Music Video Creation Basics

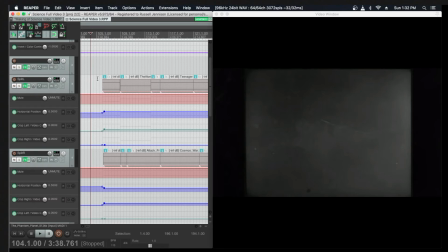In the middle of the song, I wanted to create something fundamentally different so that it kept the audience's interest. I decided on a split screen, so I'm using all clips from the same films, but I am now automating a move over to split screen, and as you can see,
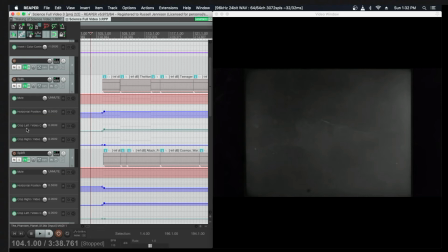there's a horizontal position and cropping controls,
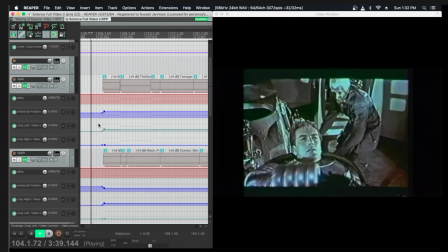and I had to slide these over so that as the film progresses, all of a sudden,
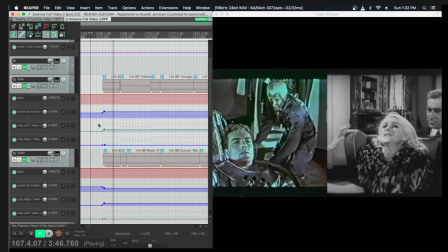we have now moved into a split screen section where I can have two films going, two levels of interest,
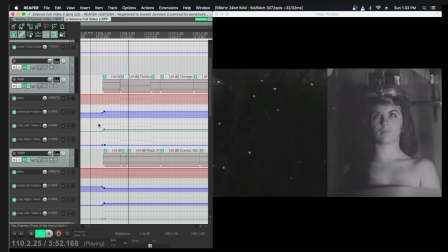and create a slightly different flow for the middle section of the song.
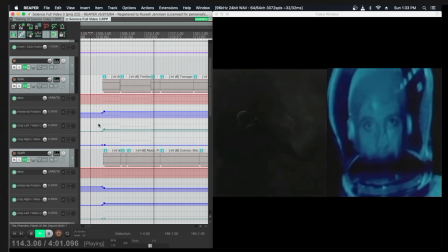Near the end of the song, I go back to a single screen view of the videos.
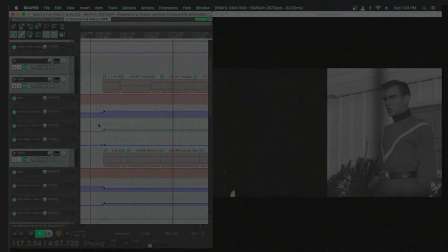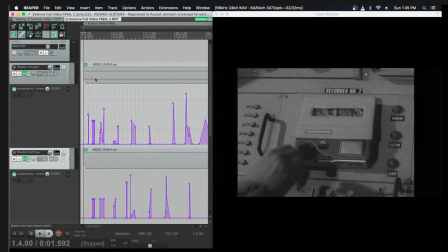After compiling the main video footage, I brought the video over into Davinci Resolve, which is a free software that has more, let's call them advanced video controls.
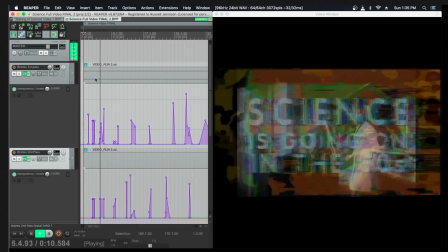This is where I made the text overlays and the title sequence, which you can now see are on top of the video.
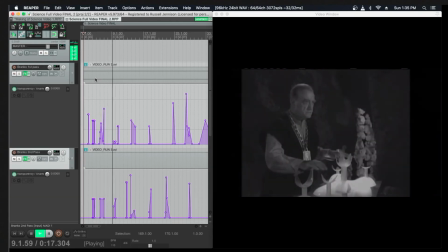Davinci Resolve is an entire topic I can't get into in this video.
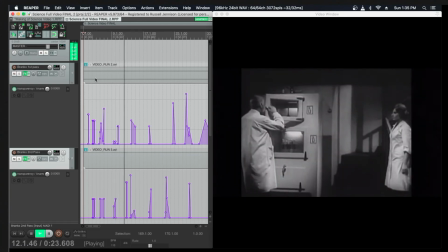It has its own learning curve entirely. With that said, I am still using Reaper for the majority of clip assembly
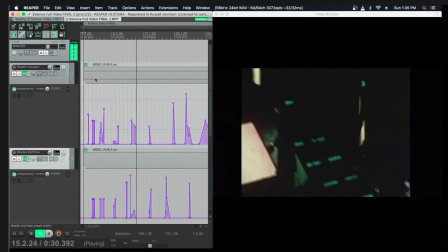because it's much more intuitive for laying out clips in a timeline to the rhythm of a song.
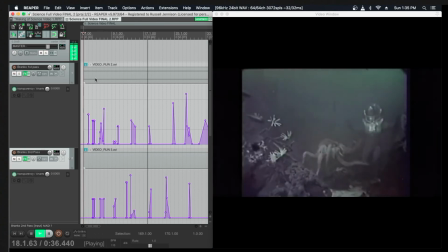If you're watching carefully, you'll notice a whole nother layer of clips automated onto the top of the video at this point.
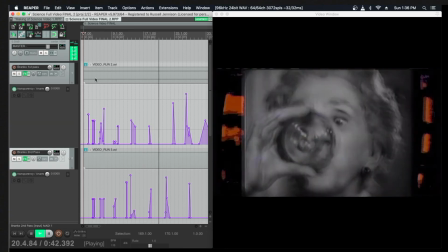After overlaying the titles in Davinci, I sent the video over to my friend
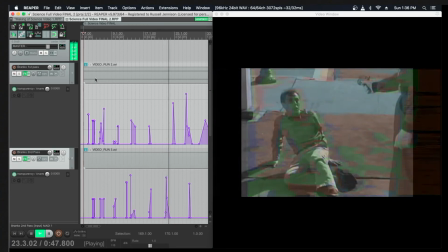CRULLSPIER to do analog video synthesis on the top of the whole thing.
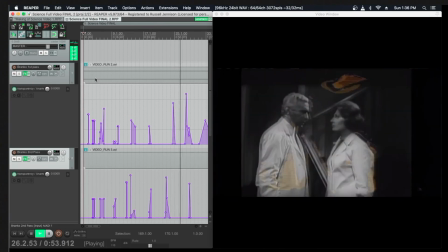Take note of the purple transparency automation tracks which accompany the new video.
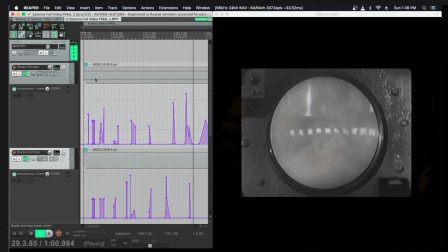I didn't want the new video to completely supplant the old. I just wanted to feature it and highlight certain moments and rhythms in the song.
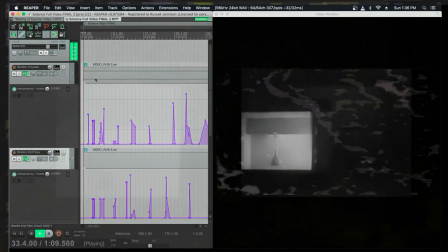Remember that, just like in the production of music, videos need various layers of interest to keep the audience interest through the entire film.
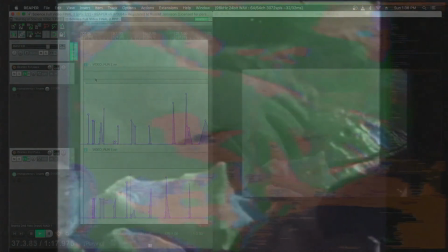That's all I have for you today, but I'm looking forward to showing you the final video in a few weeks for Science is Going On in the 80s.
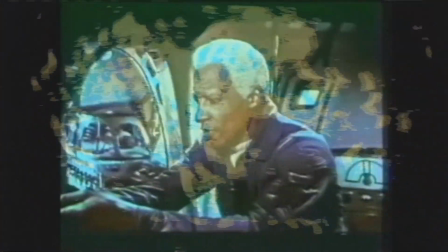I hope this has been instructive. Please like and/or subscribe. It really does help.
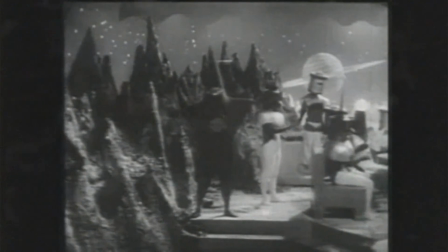And I hope you're inspired to start experimenting with video clips.